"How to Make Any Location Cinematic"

How do you make a location work? Some locations do all the work for you. Great natural light, great textures and colors, but sometimes you don't have those benefits. You get a spot that's more plain. White walls, without a lot of depth, and so on.
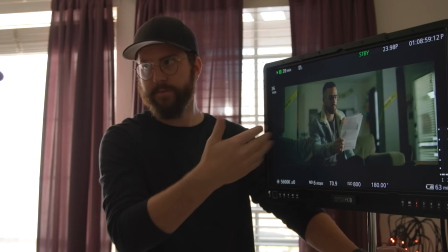(0:14)
So today, we are going to work with a DP friend of mine to take that more challenging location and make it cinematic.
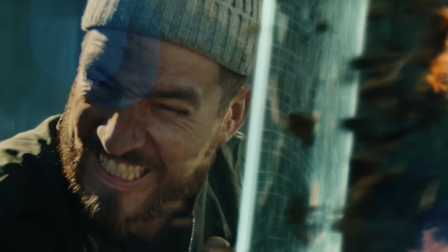(0:20)
That DP is Daniel Ruth. He has a great catalog of work ranging from feature films to short films and commercial work.
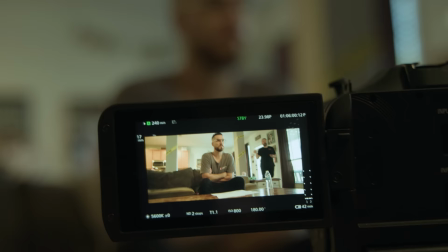(0:26)
And the location is my house. I love my house, but it's not ideal for film.
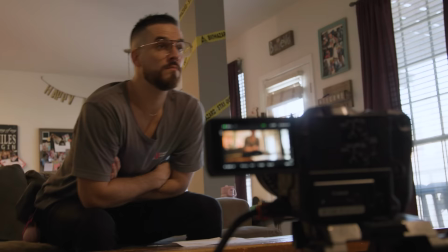(0:31)
So the first thing we did when we arrived was to set up our camera. We were looking for a spot in the house that gave us the most depth and had some natural light that we could tap into.
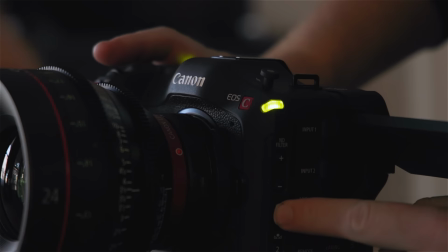(0:40)
And that camera is the Canon C70. Canon partnered with us for this episode and sent me this one to use for this.
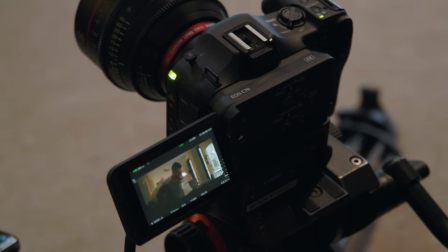(0:47)
And the C70 is an RF mount, which I love. But for the first setup, we opted to go with these Canon cinema lenses.
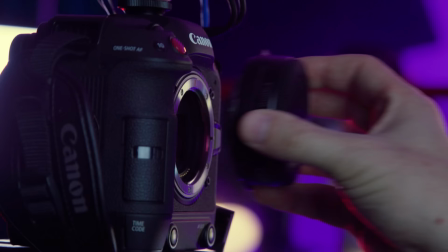(0:54)
Again, this is an RF mount, so we are using our EF to EOS R adapter, which gives us an extra stop of light, which, again, I love.
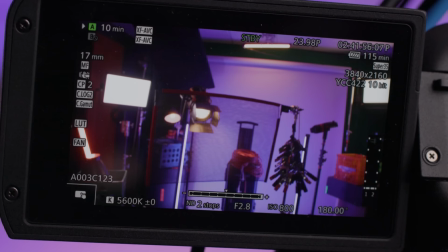(1:02)
Effectively making a lens like our 24-105L a 2.8 lens, when initially it's a 4.
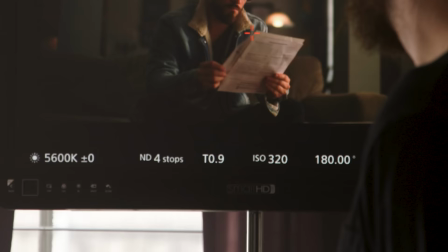(1:09)
And the camera will do that conversion and give you the change right here on the display, like showing us this 0.9 with the cinema lenses now that we have the mount on.
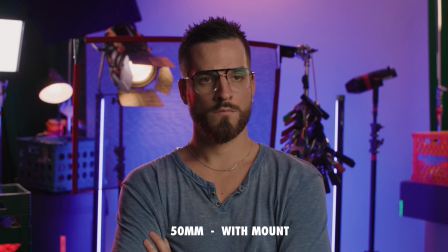(1:18)
Another big perk there is that you're getting a full frame field of view with this mount.
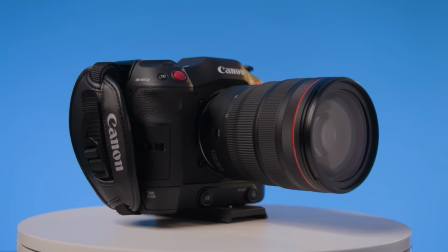(1:22)
The C70 is a 35mm sensor, but with the adapter, you are getting that full frame view.
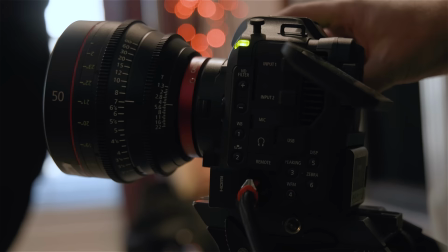(1:27)
We also have a 24-70 RF lens that we're going to be shifting to for our next setup. But with our camera up, our house lights on, and nothing set, this is what we have.
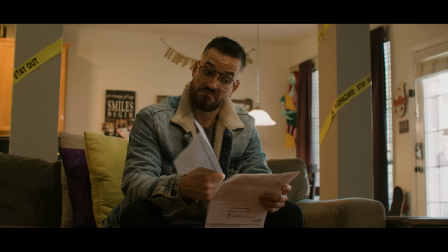(1:36)
And it looks absolutely horrible, just vomit-inducing bad.
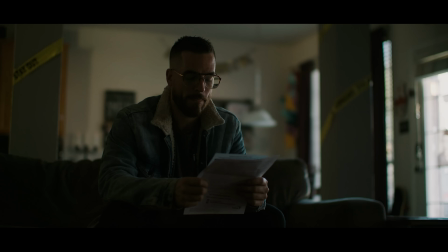(1:40)
So the first thing that we're going to do here is shut off all the lights and go to a stop that will give us a more shallow depth of field.
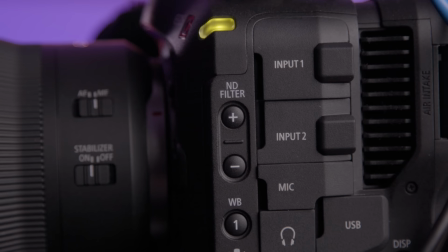(1:47)
And now we have this, just natural light from the windows and that separation from the background thanks to our depth of field. To get to that stop we're gonna need to use our internal NDs here which as I've said before if a camera doesn't have internal NDs now I just don't want it.
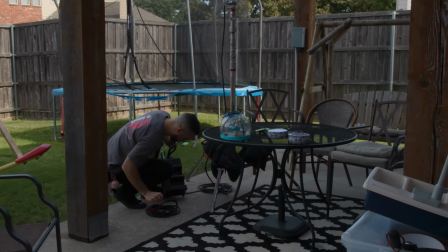(2:00)
Then to get things moving in a direction Daniel set up one light outside the window to the side of Justin.
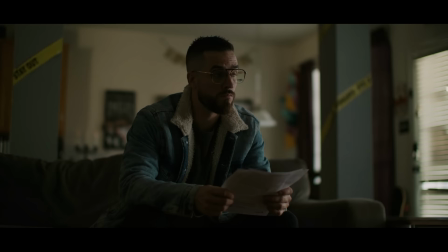(2:05)
I generally like to start with the key since that's the main light source for your subject.
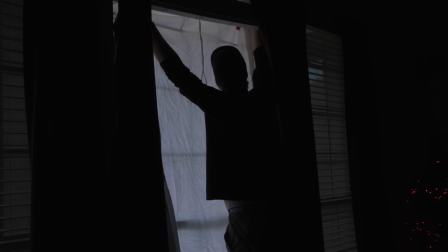(2:09)
So started with the key light here we have a 1200D outside which is going through a bleached muslin and then there's a single layer of diffusion
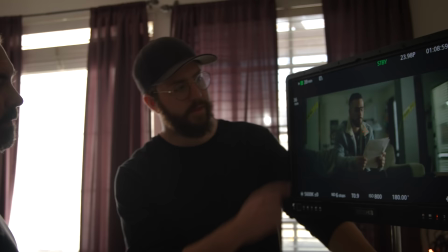(2:16)
between the light and the window to help break it up even more it's called double breaking and one thing i really wanted to do is bring the
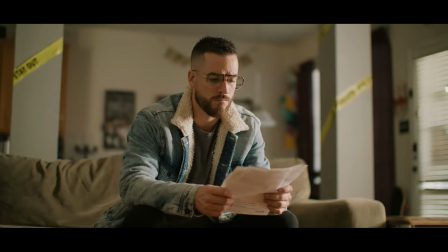(2:22)
wall down behind him it was so bright that i wanted to bring it down and so instead of trying to slow this window down what
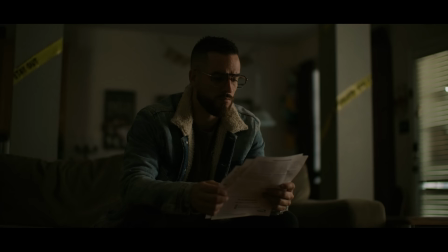(2:28)
we did is we brought him up and then we were able to compensate in camera to bring these windows down relative to the key light and we got rid of this slither of light here that was on the edge of the window which does a ton to clean it up and i do love this
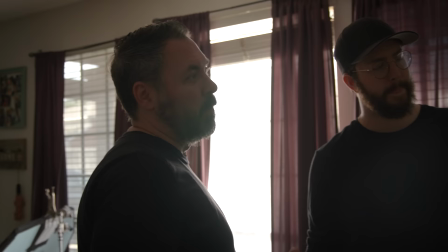(2:40)
little slit being left open yeah i like that that kind of it lets us feel the world outside it doesn't feel closed in plenty to do
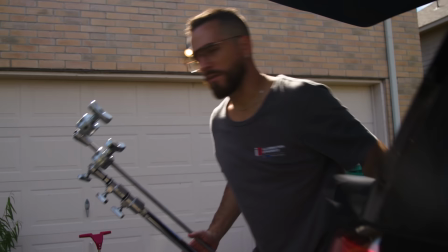(2:46)
still but already just a massive improvement by shutting off the lights and pretty much just enhancing the natural yeah
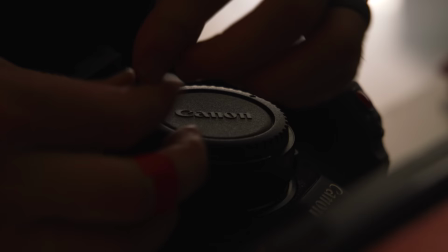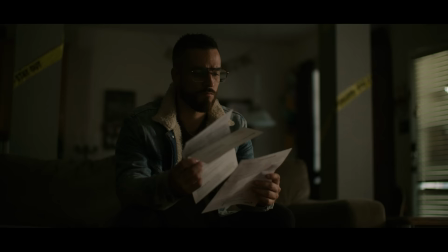(3:03)
so we added this stop sign bounce here to help wrap this key around fill in this side of his face a bit and give him just a really subtle eye light it still doesn't feel quite enough so we may add a small source to help lift that up even a little bit more
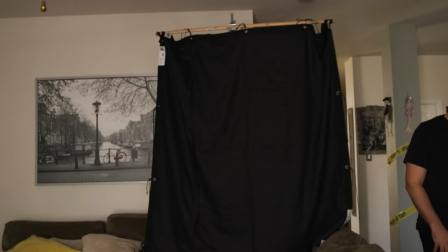(3:16)
we turn this practical on back here just to add another layer behind his shoulder there.
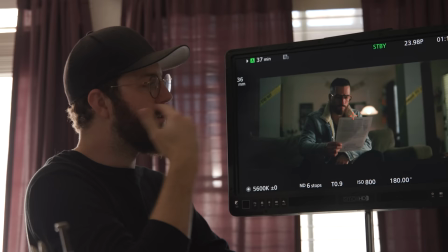(3:20)
We added a six by solid to his right frame left, which brings down his fill side of his face in exposure.
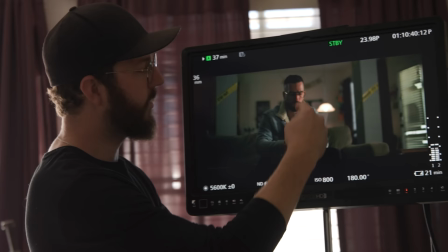(3:29)
We also added a tube light behind his shoulder, his right shoulder there to give him a little bit of an edge on the back side of his head.
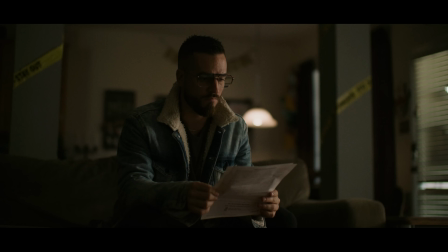(3:35)
I like to do this a lot on faces where we have the key light here and as it wraps around it gets darker and then at the very, very back side here just add a little kiss.
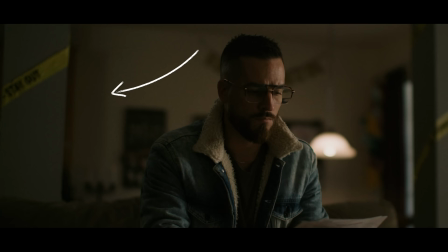(3:42)
At that point we had it pretty close and it became about doing those final brushstrokes, like getting this shadow off the back wall that was coming from another window from the other room.
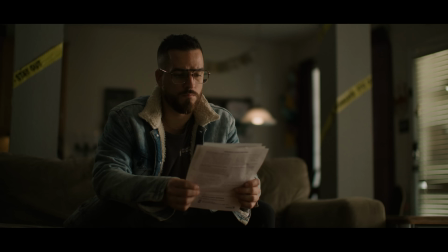(3:51)
And Daniel added a small aperture light to get a little more power out of our bounce. So in all, we have the key light kicking in through the window from over here, and that's going through two stages of diffusion. And that key is also feeding our bounce to bring up some of the shadows on Justin's face,
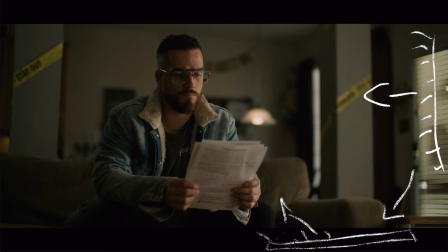(4:05)
which we also have that aperture MC kicking into that bounce to get a little more from it.